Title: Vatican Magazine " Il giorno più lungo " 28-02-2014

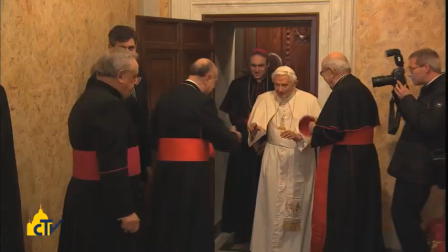più forte dello sbarco sulla Luna. Mentre sulle TV del mondo, annullati i fusi orari,
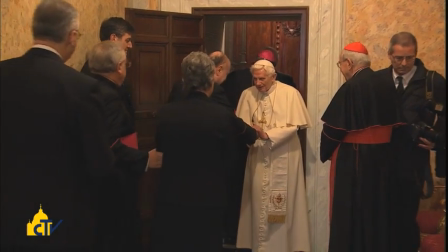il 28 febbraio 2013 scorrono sequenze mai ideate neanche dal più fantasioso dei registi,
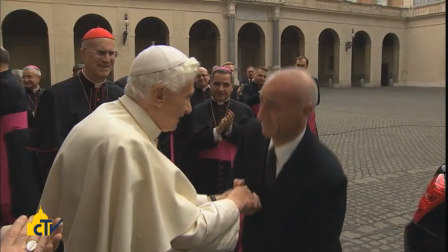c'è già chi considera superata la diretta che nel 1969 incollò il pianeta davanti agli schermi di casa.
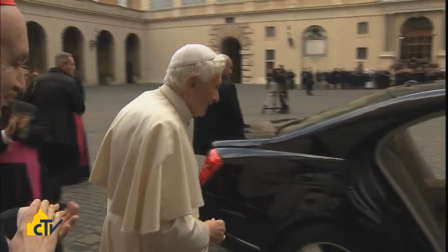Quel giorno di un anno fa,
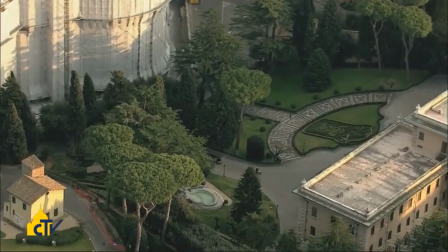le 26 telecamere che dal mattino alla sera seguono Benedetto XVI nell'ultimo segmento del suo ministero sono occhi attenti,
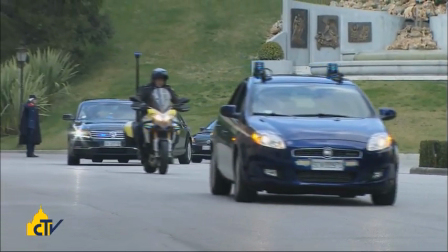quasi sgranati, su sguardi, passi, silenzi che sanno di storia,
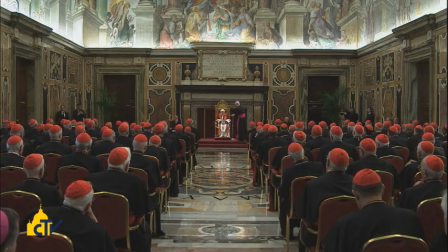su azioni, pause e parole di un uomo che sta portando a compimento una decisione epocale.
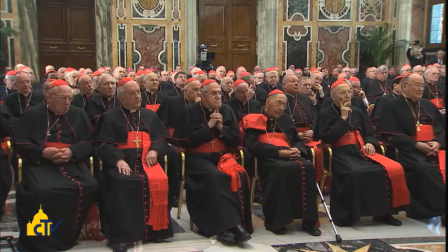Prima di salutarvi personalmente desidero dirvi che continuerò ad esservi vicino con la preghiera,
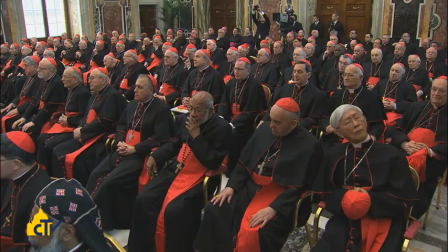specialmente nei prossimi giorni, e tra voi, tra il Codice Canonici,
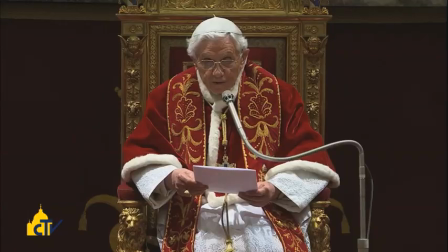anche il futuro Papa, al quale già oggi prometto la mia
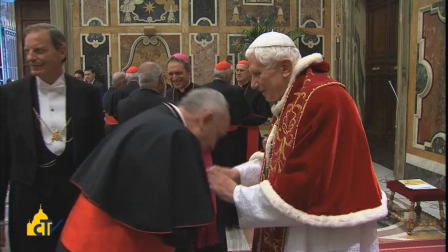incondizionata reverenza ed obbedienza.
Il congedo dai cardinali di Curia, che chiude la mattinata mostrando quanto può essere grande l'umiltà di un papa,
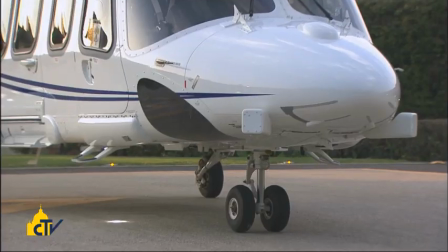dissolve nella lunga diretta del pomeriggio, dominata dal volo in elicottero di Benedetto XVI verso Castel Gandolfo,
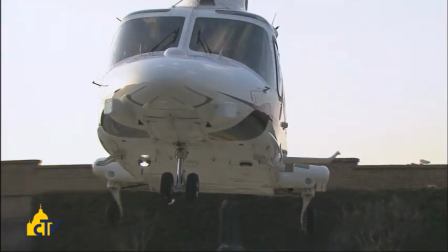un viaggio seguito da una telecamera aerea che fa condividere allo spettatore
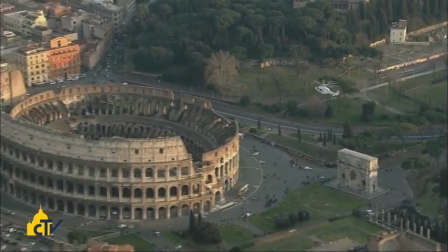la visuale di Papa Benedetto e gli suggerisce anche qualcosa del suo cuore,
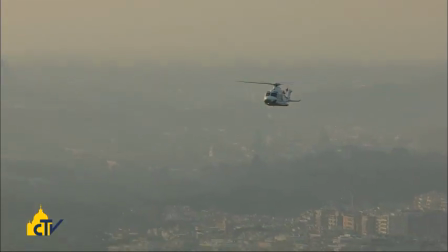capace di staccarsi da terra per essere più vicino al cielo. Qui, spiega lo studioso di comunicazione Paolo Peverini,
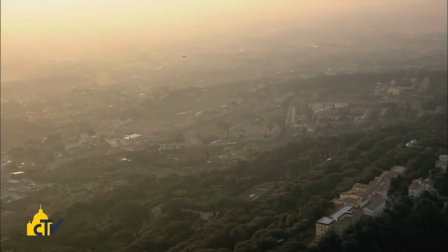il cinema irrompe e dilata i confini della televisione alla continua ricerca di un equilibrio visivo tra cronaca e introspezione. È quindi una regia straordinariamente moderna, innovativa, che tra l'altro ha messo in evidenza un aspetto forse un po' negletto, diciamo, nella discussione che spesso si fa sul rapporto tra mezzi di comunicazione vecchi e nuovi e questo tipo di eventi, cioè l'importanza della televisione. La televisione si è rivelata ancora una volta come il luogo mediale per eccellenza nel documentare tutto questo.
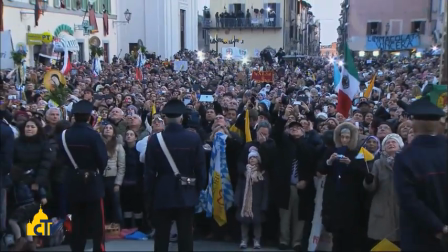No, vorrei ancora con mio cuore, con mio amore, con la mia preghiera,
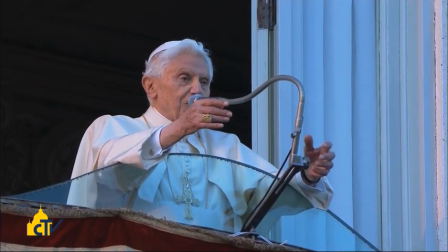con la mia riflessione, con tutte le mie forze interiori lavorare per il bene comune e il bene della Chiesa e dell'umanità.
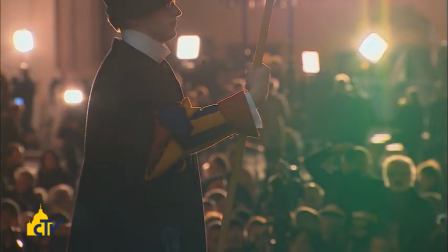Dal saluto del Papa in poi è il racconto di un inimmaginabile conto alla rovescia,
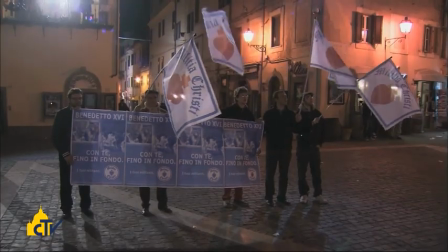tra l'emozione visibile della folla e quella solo celata di chi ha il compito di
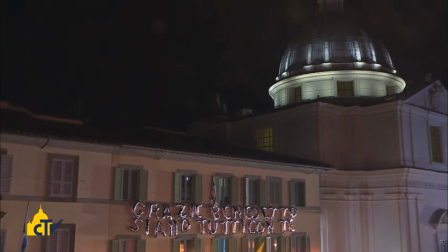far ruotare sui cardini la porta che chiude un palazzo e una stagione della Chiesa.
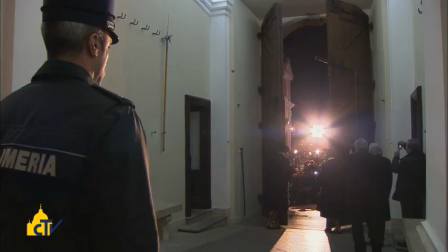E anche qui, osserva Peverini, la televisione fa riflettere mentre illustra.
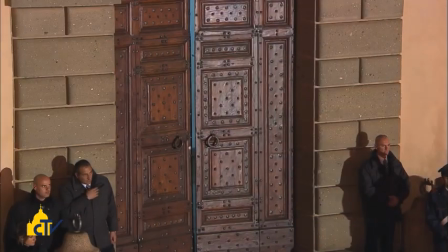Quindi questa immagine di chiusura, che in realtà è il preludio a una nuova fase, a una nuova apertura, l'ho trovato molto, molto intelligente dal punto di vista di una semiotica del linguaggio audiovisivo, perché in qualche modo è una sanzione, ma una sanzione temporanea del racconto. Ed è stato anche molto interessante il modo in cui tutto l'apparato, diciamo, enunciativo della grande macchina televisiva della diretta del Centro Televisivo Vaticano si sia posto nei confronti degli spettatori in un modo non, come dire, non didascalico, non pedagogico. L'idea era sempre quella di muoversi su un doppio registro, informativo da un lato e dall'altro di ordine simbolico.